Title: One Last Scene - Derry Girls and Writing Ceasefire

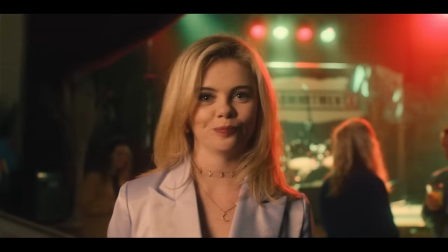Prisoner Dilemma good ending, the boats didn't sink each other, the Joker looks like a chump, and optimism wins.
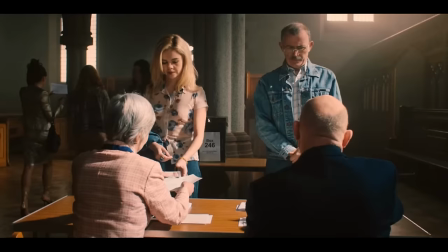Most of the time, you're sad when a TV show you love ends, but Derry Girls ends in a very clever way.
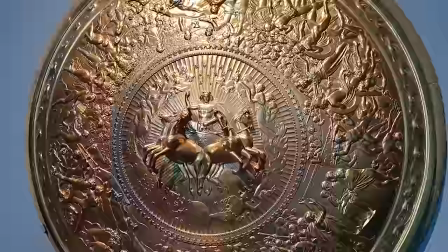The show juxtaposes war and life. Hey, another Homeric parallel, fancy that.
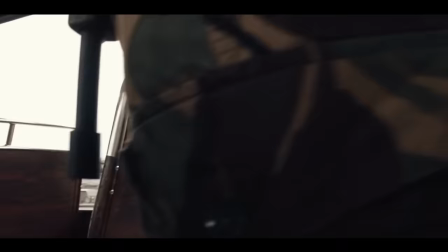That's rich ground for drama and for emotion, but the tension it places our characters in between ordinary teenhood and horror is obviously unpleasant.
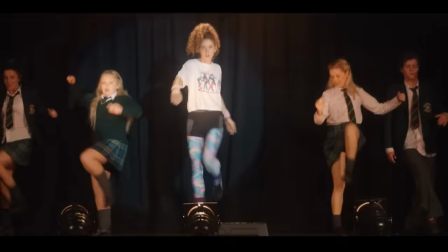The more we get to know them, the more we long for them to be able to live normally.
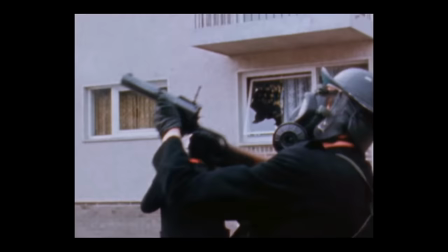So the show ends, and that's a shame you don't get to watch any more Derry Girls, but by tying the end of the show to the end of that juxtaposition,
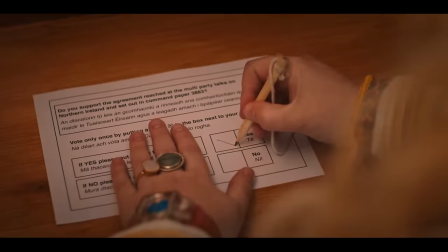the release of these people into real peacetime, the typical sadness is inverted.
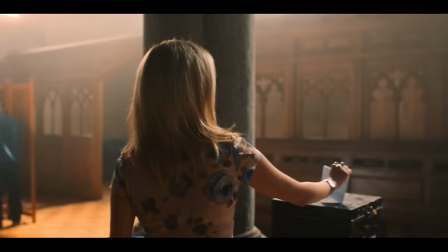The end of Derry Girls means the end of that juxtaposition, means Erin, Orla, Michelle, Claire,
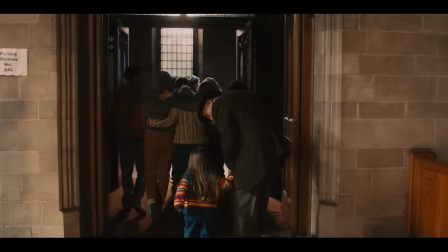and James cease to really live for us at the very moment they start really living themselves.
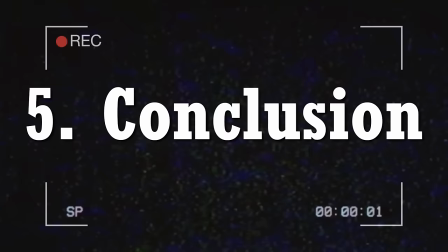You'll never welcome an end more. 5. Conclusion So, what provokes that emotional response?
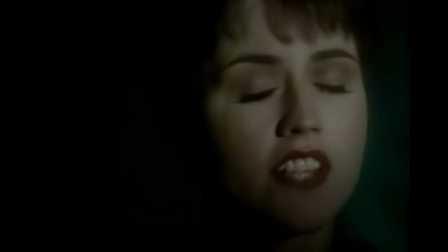What makes it hit so hard? On the one hand, you've got the standard finale stuff, the banger Cranberry's cut that backs it,
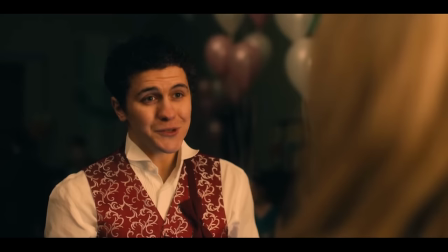the knowledge that this is the last time we'll be seeing these characters, the fact that in their last moments,
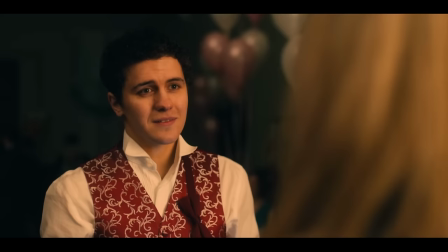we can see they're growing up, that they've really matured.
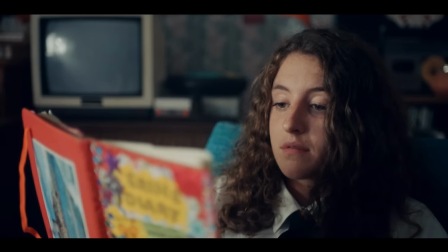We see this in the contrast between the voiceover Erin ends the show with and the diary extract that opened it way back in season one.
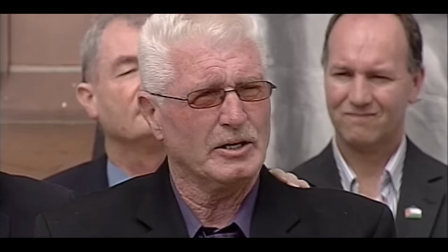And then you have everything beyond that. In this last, soaring scene, we see fear conquered by hope.
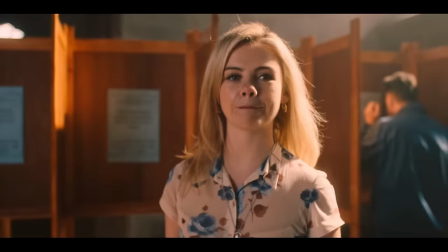We see evil conquered by good.
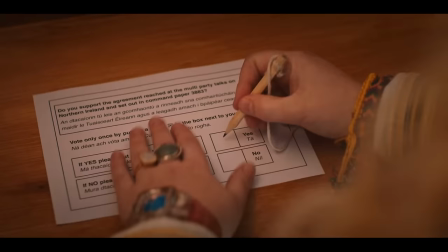We see belief, not in Catholics or Protestants, in loyalism or republicanism, but in humanity and in the future.
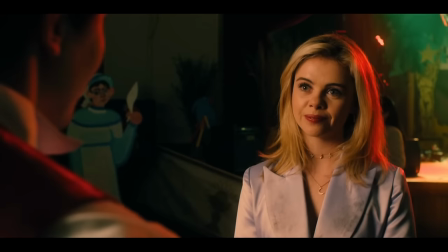The feeling of this scene is the feeling of seeing a leap of faith,
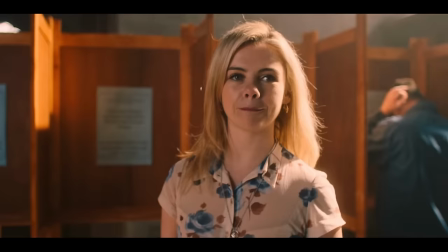maybe the most important one any of these characters will ever take, and the feeling of seeing it pay off for real.
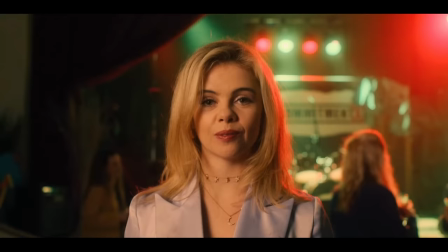We see hope, and we see, we hear, that hope's vindication as the montage blends in authentic historical audio,
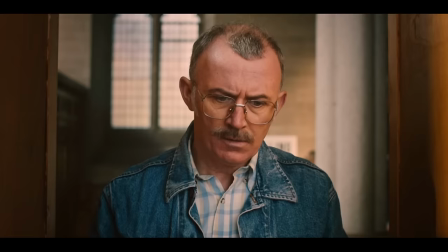wild primal screams of elation from the reading of the referendum's result.
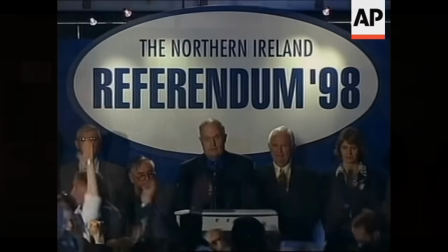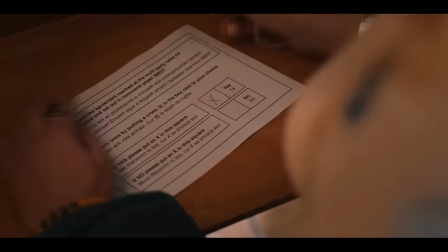And it hits so hard, because the result of all this is something quite remarkable.
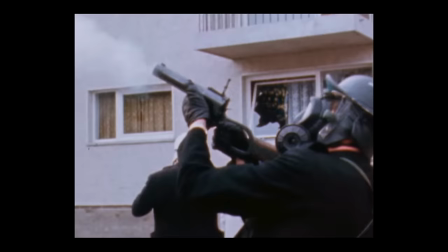Derry Girls is able to convey, to even the most privileged, most sheltered viewer, how the prospect of peace feels to those without it.
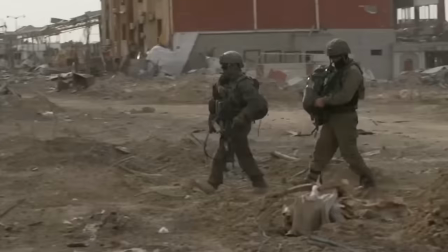Some ceasefires aren't spaces where hope can grow, they are just wars catching their breath.
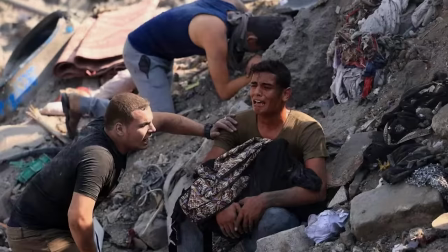Sometimes hate, propaganda, and state power choke the idea of hope almost to death, unaware that charred, blasted victory won't give anyone peace, will push it further away than ever.
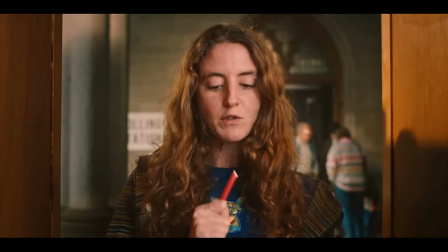Every war is different, every peace is different. What Derry Girls does in this last episode, in this one last scene, though,
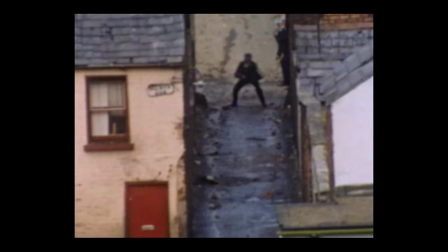is present a euphoric and viscerally life-affirming vision of what happens when people on all sides do the hard thing,
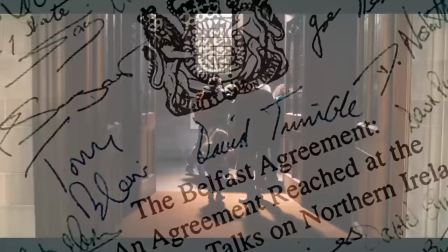dare to hope for peace instead of victory, of the way ceasefires can snowball into agreements, can lead to real,
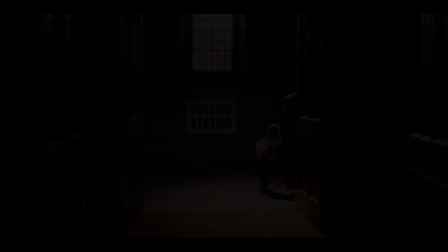permanent change, can give a whole country and a whole generation their lives back, if given a chance.
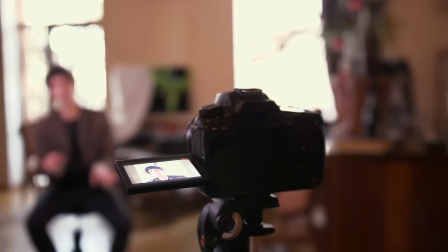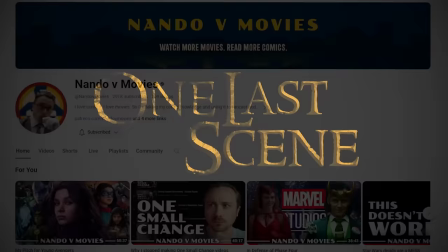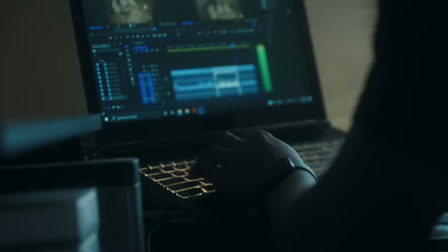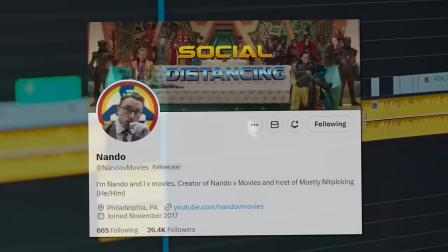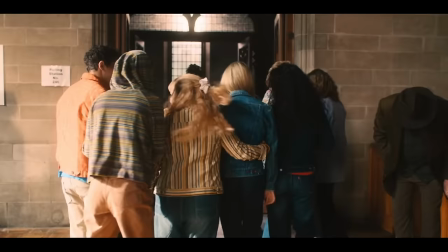the playlist in the description and in the pinned comment. And huge thanks to Nando for including me here.
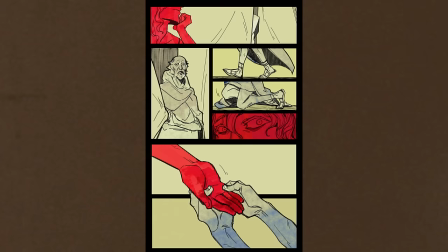I'd also like to thank Wolfie the Witch, the artist behind that kickass comic of Priam and Achilles I showed you earlier,
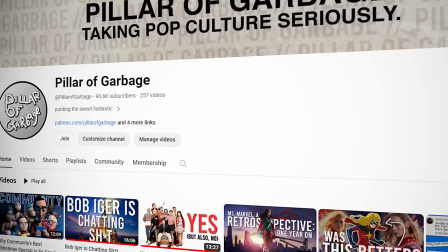for being kind enough to let me use that piece here, so go give them a follow. And in case you're new here, welcome, hope you enjoyed the video.
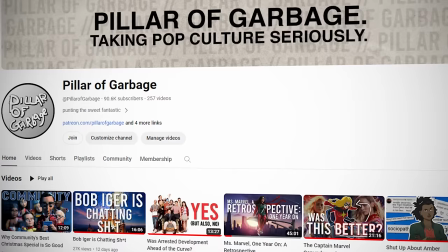I've got a bunch of other videos on my channel, all focused on getting to grips with pop culture and the discourse around it in a vaguely similar way.